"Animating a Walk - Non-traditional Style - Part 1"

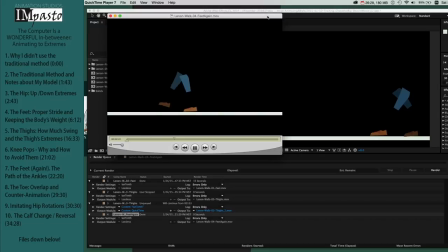And it's really starting to look like a pretty decent walk.
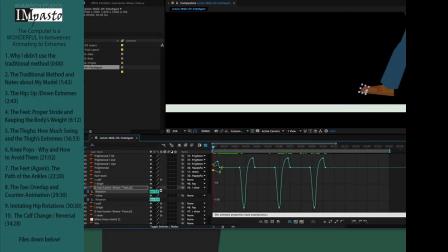Now the toe, the part I wanted to ignore and leave off. The way I've rigged this model, I have to counter animate the toe. I hate counter animating, but basically the toe is going to resist the foot's movement, rotating against it to stay planted.
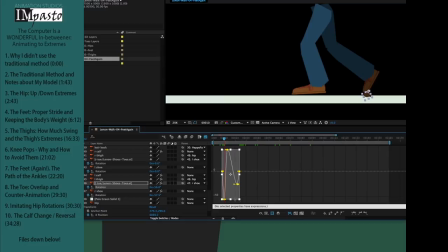When it finally decides to go, it still stays behind a bit. Then it comes through, overshoots, and finally comes down a frame or two behind the rest of the foot. My only danger here is in making the toe too floppy by trailing too many frames. I do that same for every move, copy it, and then do the same for the other toe.
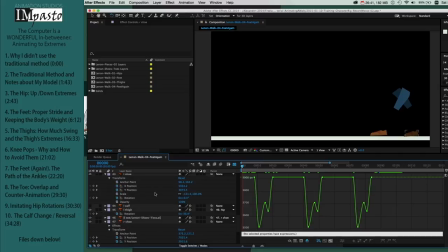If we get the calves back on at that point, you'll see that the calves are very close to settling in to what they need to be.
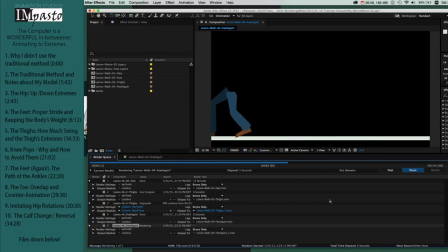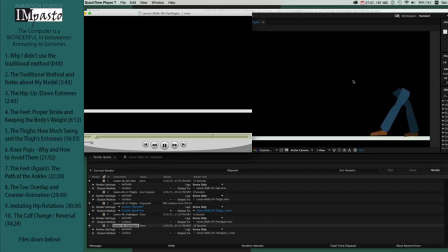There's a little bit of weird stretching in them, but they're pretty close. We'll adjust that in a little while. But before I make the calves perfect, I want to go on to make some adjustments and cleanup.
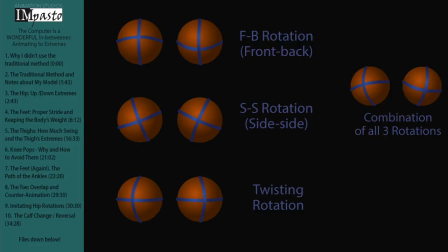The first one is kind of a pain, but I find it to be worth it. You'll notice I did not rotate the hip at all. Actually, the hip is going to have some FB rotation front to back, as well as some side to side and some twisting. Were I in a 3D program, it would be important that I nail these rotations. But I can't really do them all in a 2D program too easily.
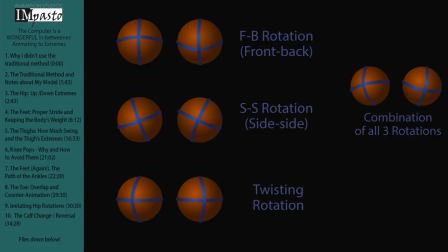So one thing I've started to do, and it's a small thing that makes a big difference, is to bring the legs themselves forward and backward, implying a twisting rotation.
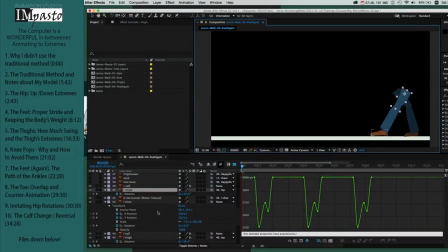Now for simplicity, I've set these translate X extremes at the downs of the hip.
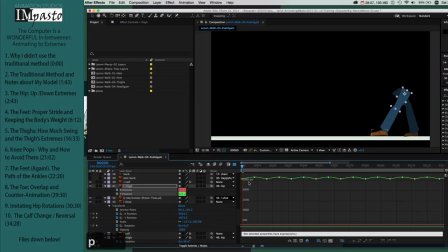When the hip is down and that leg is forward, hip will go forward.
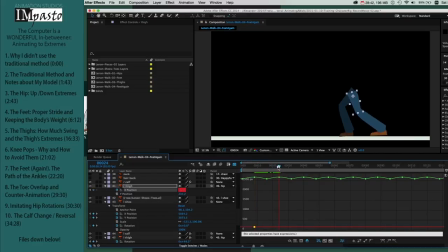Set a keyframe. And when the hip is behind, the leg is behind, the hip will go behind. All the way through. Forward. And backward.
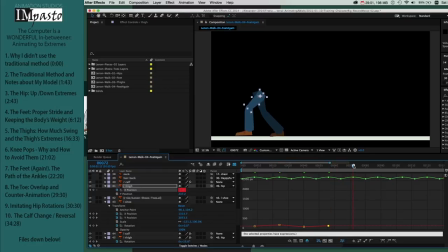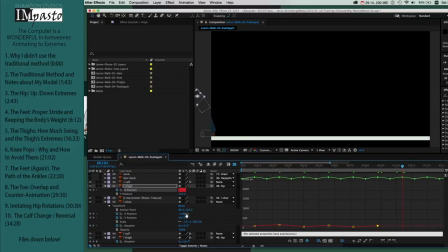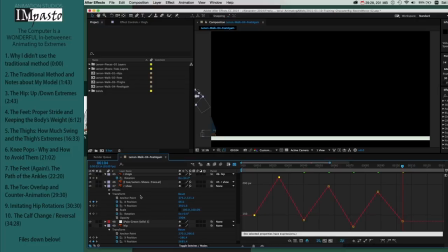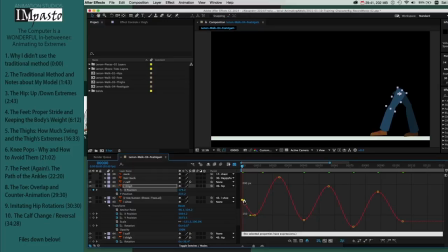Now the Y moves with that as well.
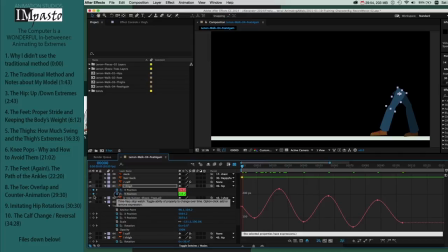Extremes in the same spots.
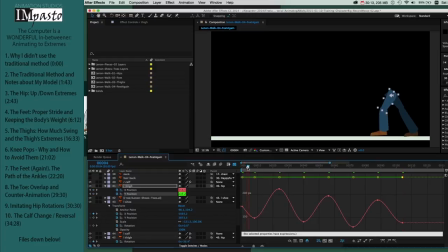But as the hip is moving forward, the Y is going up. As the hip is moving backwards, the Y is going down.
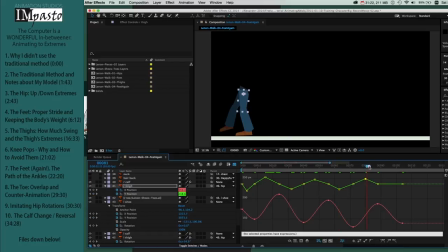Not an extreme amount, just enough to imply some rotation, which would be that twisting rotation and also that side-to-side rotation.